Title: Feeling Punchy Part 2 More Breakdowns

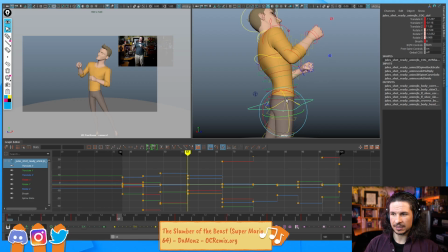I see way too many animators when they're polishing or even blocking out work,
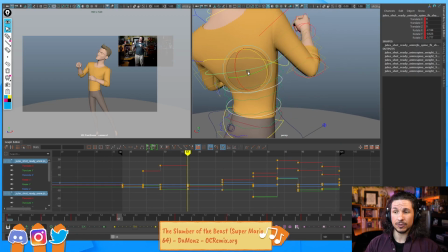and especially when they're blocking out work, this is when you don't want that to happen, where they will just go, well, I did it, done, end of story.
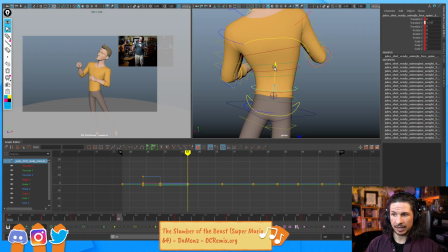That's it. I can't do more now because I would have to edit what I did before. And that means I'm doing something wrong. No, that's the process. So right here, I'm just adding I don't know how well you can see it,
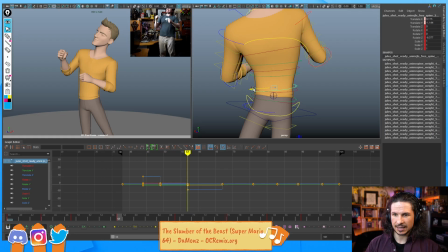a little bit of a pinch on that side right there, and then straightening out this line. I could even exaggerate the spine a little bit more here. Just add a little bit more curvature, but I think for now that's fine.
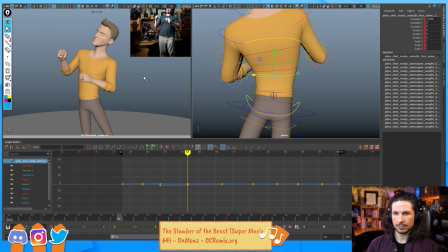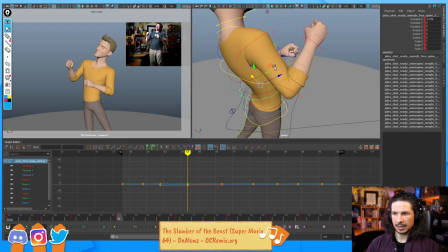Okay. Now the arms, I could copy the bend bows from the previous poses, but because he's starting to relax, I want those biceps to start relaxing as well a little bit.
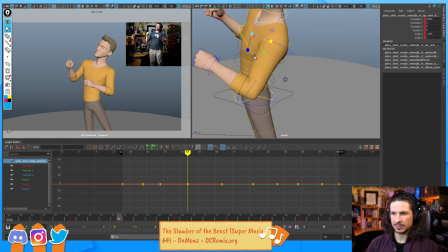So I'm gonna just add a little tiny bit in there, but at this point we are starting to let the arms straighten out.
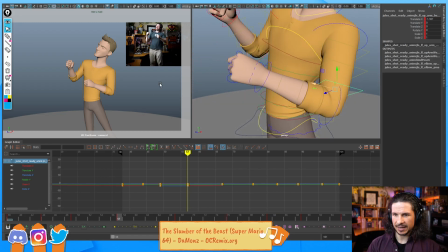Okay. Now this arm is kind of bland right now. It's just kind of straight and bored. I might just try to add a little bit more bend here just to keep it visually interesting. So we don't just get that one straight perfect line.
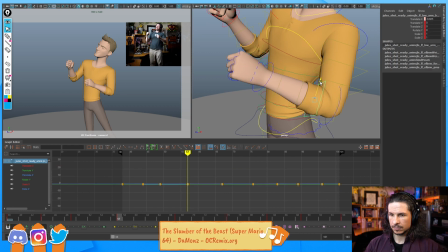And then just cleaning up that curve in there. Same thing with the other hand.
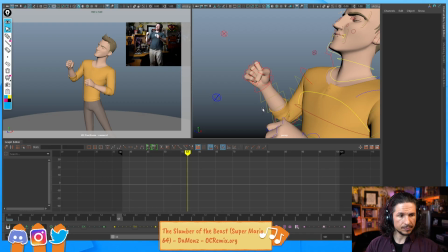Let's add just a little bit of bend bows in here. See, is it really possible to make the audience appreciate all of these subtle changes? Yes, they will appreciate it. I really get this amount of work for painting one image, but you basically paint a series of images and every single one should be the same work of art in itself.
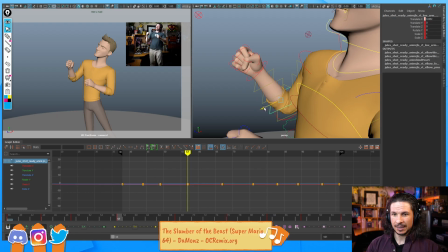Exactly. That's the tricky part of animation. And when I was taught animation, the way I was taught it is,
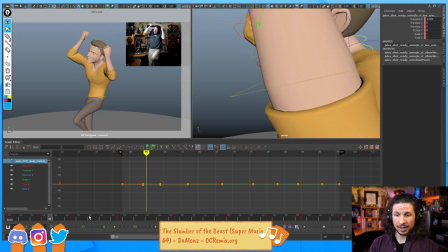if the audience is going through your shot and they pause on a frame, that frame should look beautiful.
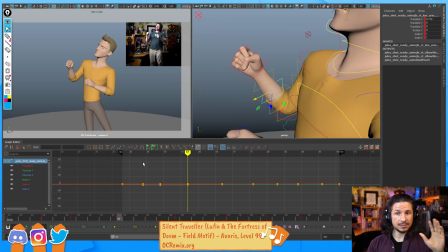Regardless of which frame it is, if they pause on it randomly, we want to make sure that it looks good.
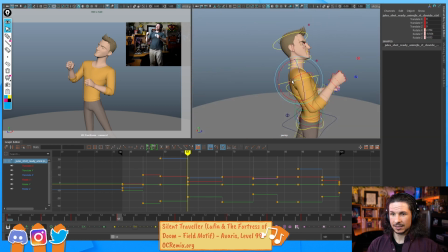That's hard. That really is very hard to get right. But that's what makes something like a Disney film or a Pixar film really stand out compared to
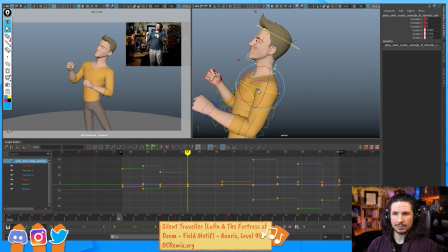like a direct to DVD, just, I don't want to use that in a bad way, but like a no-name brand animated film, or like a TV series where you can tell they don't have the budget or the time.
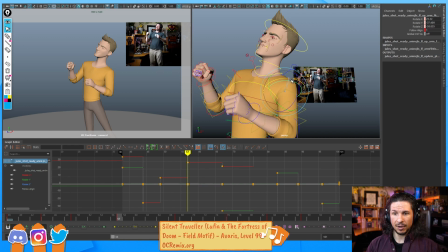It's how much will they spend polishing every single element in their shot to make it appealing. And the more time you spend in there,
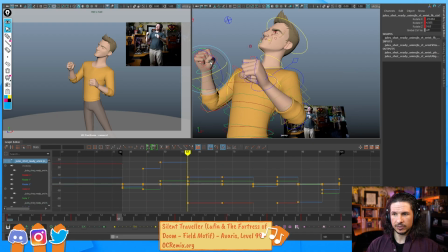the more it's going to show and you're going to feel it.
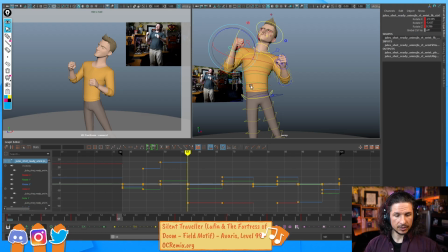So it's an important thing that we as animators need to do in our work.
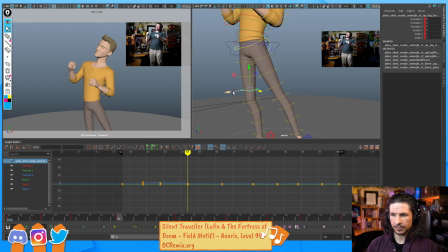Let's just push the bend bows in the leg just a little bit more. Now, you don't have to do this. Literally, I could have just gone straight into the breakdown phase. I don't have to do this. This is not a requirement, a must that has to absolutely be done or else you're a bad animator. No.